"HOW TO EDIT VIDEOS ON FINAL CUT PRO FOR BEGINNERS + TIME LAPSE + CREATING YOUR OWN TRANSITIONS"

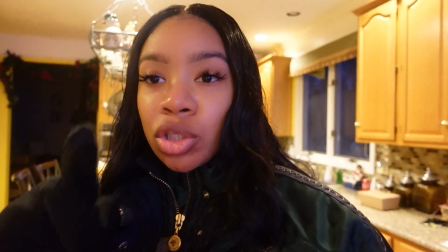i want to start the video in here but i want to open up this video with the end of that transition so it
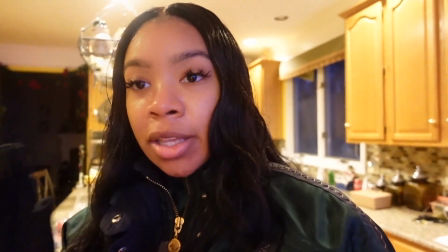looks smooth so what i do is i stand in this spot turn the camera around a couple of times
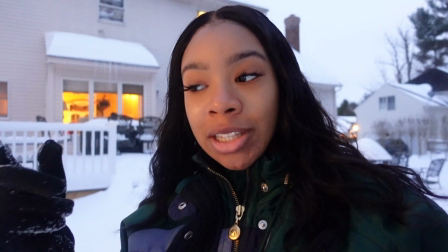and then start my sentence just like this the sky is blue and
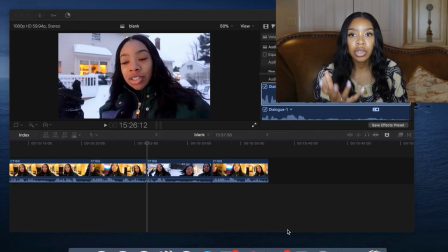then start my sentence So going back to that sky is blue clip,
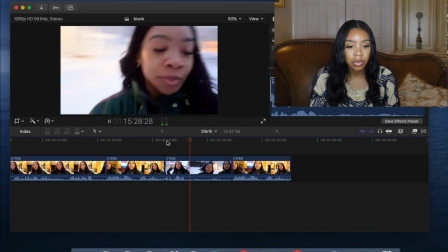so I
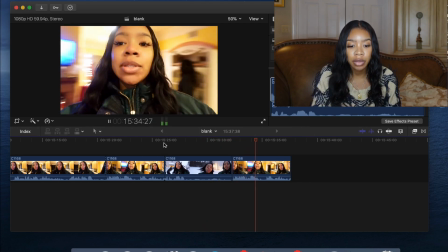just put the spinning clips together, and where I ended talking,
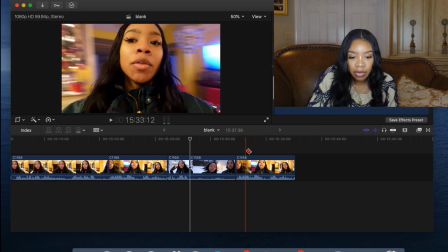blade that right there, and then that second spin,
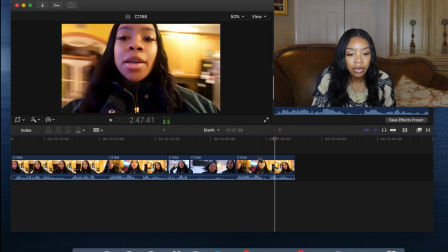when I start talking, and then I'm going
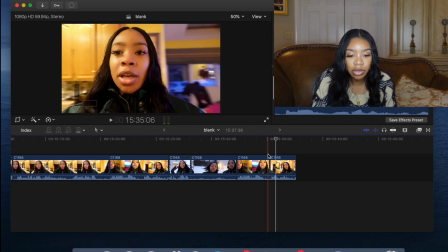to blade it there so between those two blades here and here I'm going to speed these two spins
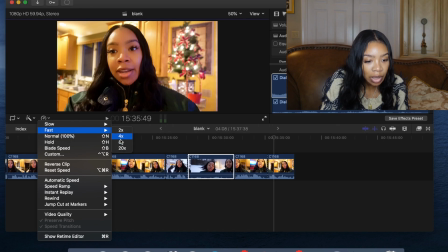up I'm going to speed it up to eight and let's see how it looks
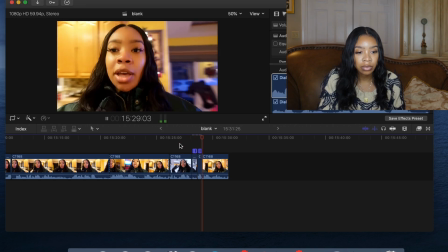sky is blue and then start my sentence so you're going to
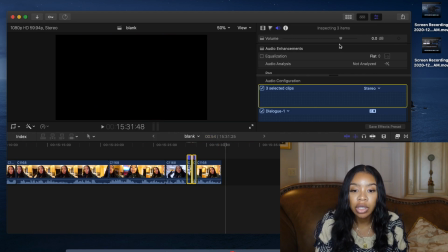select the two clips and you're going to go to volume and turn the volume all
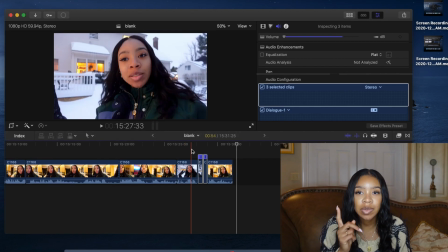the way down to zero so that you don't hear that sped up high pitch noise
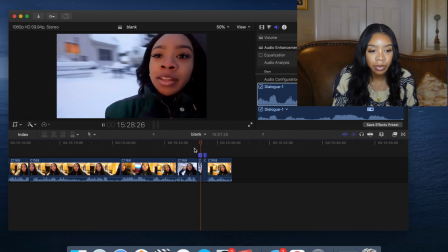so we're going to play it and then start my sentence
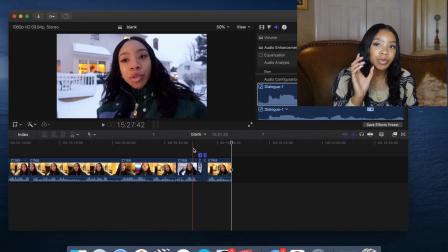so that's how i do the transition. Typically I'll point the camera outwards to the scenery so it looks a little bit more seamless but because of the purpose of the video I had the camera towards my face. But that's it for this video. I didn't want it to be too too long. Stay tuned for part two where I'll be sharing how I create great thumbnails, what software I use, how to add text, how to make it look neat and eye-catching. I'll be using the same photos that I took in the snow in this video. You guys have any questions or if you want to see more videos like this comment down below and of course subscribe thank you guys so much for watching i'll catch you in the next video